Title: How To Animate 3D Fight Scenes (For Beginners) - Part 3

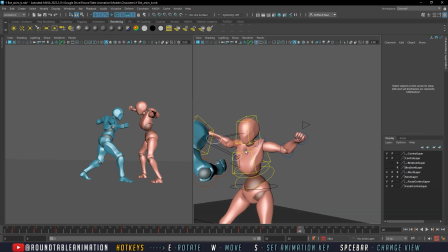Maybe not that, I don't know. I mean, that is pretty...
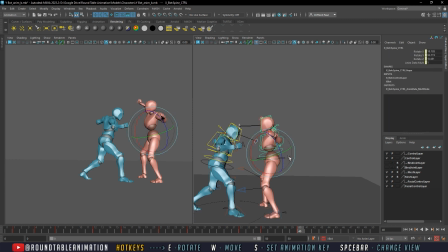back so.
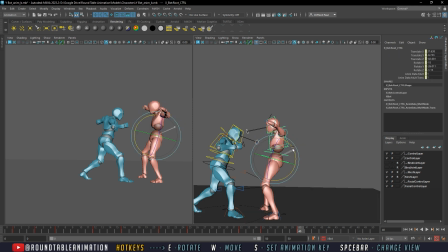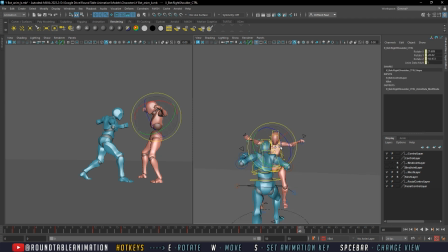What we're doing is we're bracing for this block here.
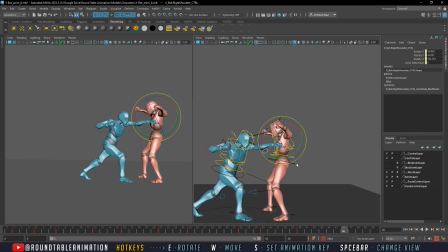And I moved on to the last
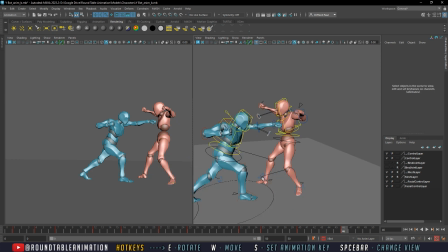pose. And these can be adjusted. These poses
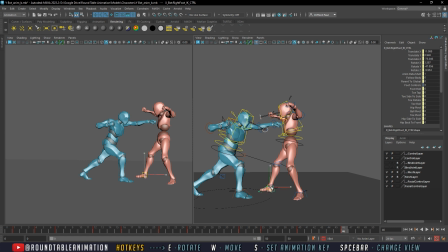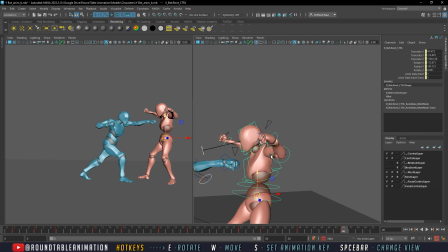can be adjusted. We're gonna bring this arms in and get a nice,
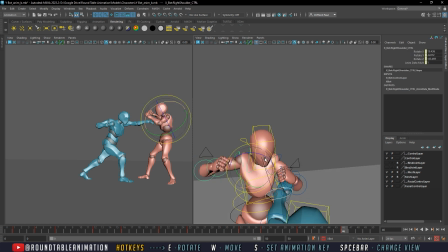the arms cross, the Wonder Woman cross, Dragon Ball Z cross, Wakanda Forever cross.
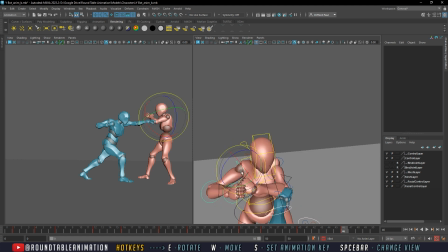But this cross of the forearms to go ahead and get this block going.
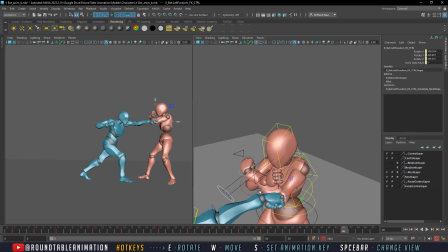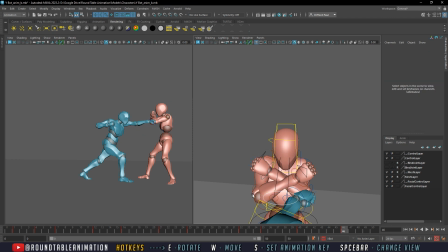Bring both arms in.
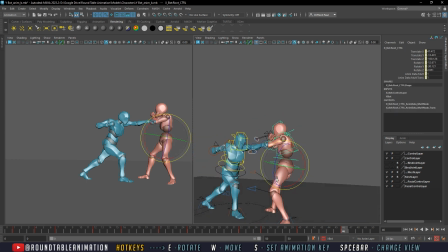And then I'm gonna go ahead and give him a little bit more of a stable footing here. Probably still bring it back some. Looking at your opponent.
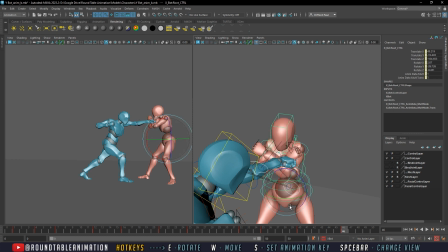Angle to your opponent.
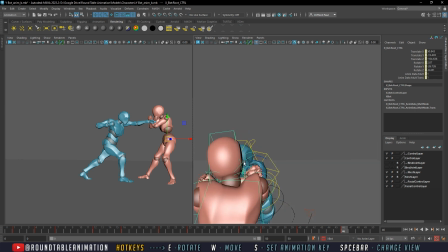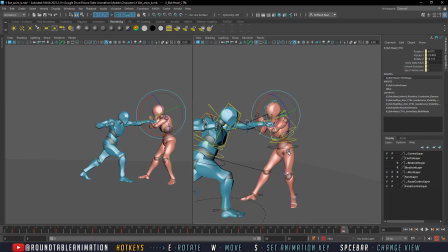Now I could shuffle this back a little more, just to give it
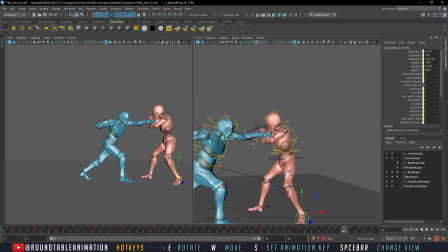give it a little bit of a stronger silhouette. And I think that should do it.
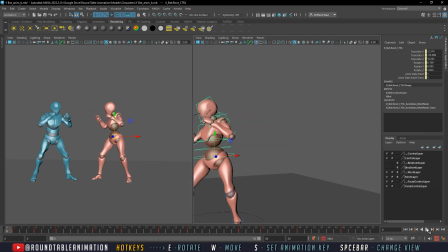And now we have our red character blocked out. All right, so we're just responding to a lot. Since the other character is doing a lot of hits, I figured we'd do a lot of dodges and blocks for this one, so it's a little bit easier.
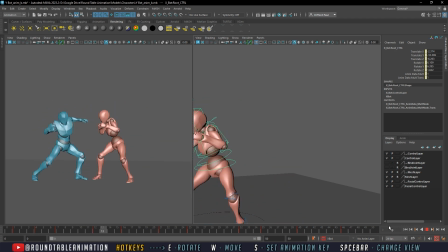And since we're following the same principles and copying the same poses, it kind of fits into what into responding to what the other character is doing. This character's throwing a lot of punches, so this one's going to be a lot of blocks and dodges, but we're going to change it up by alternating between blocks and dodges and the types of blocks and dodges.
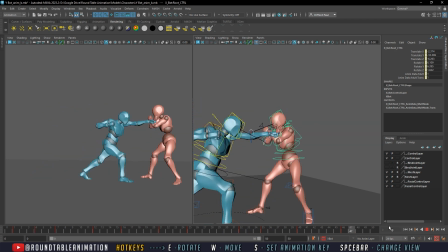We put a hit there in the middle, so it has a little bit of exchange, but he's very much more so on the defensive side,
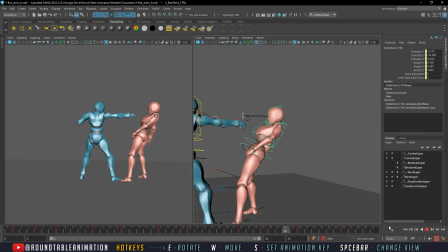even moving backwards while the character's moving forward. Let's go ahead and bring this. All right, so in the next video, we're going to go ahead and start cleaning up our characters.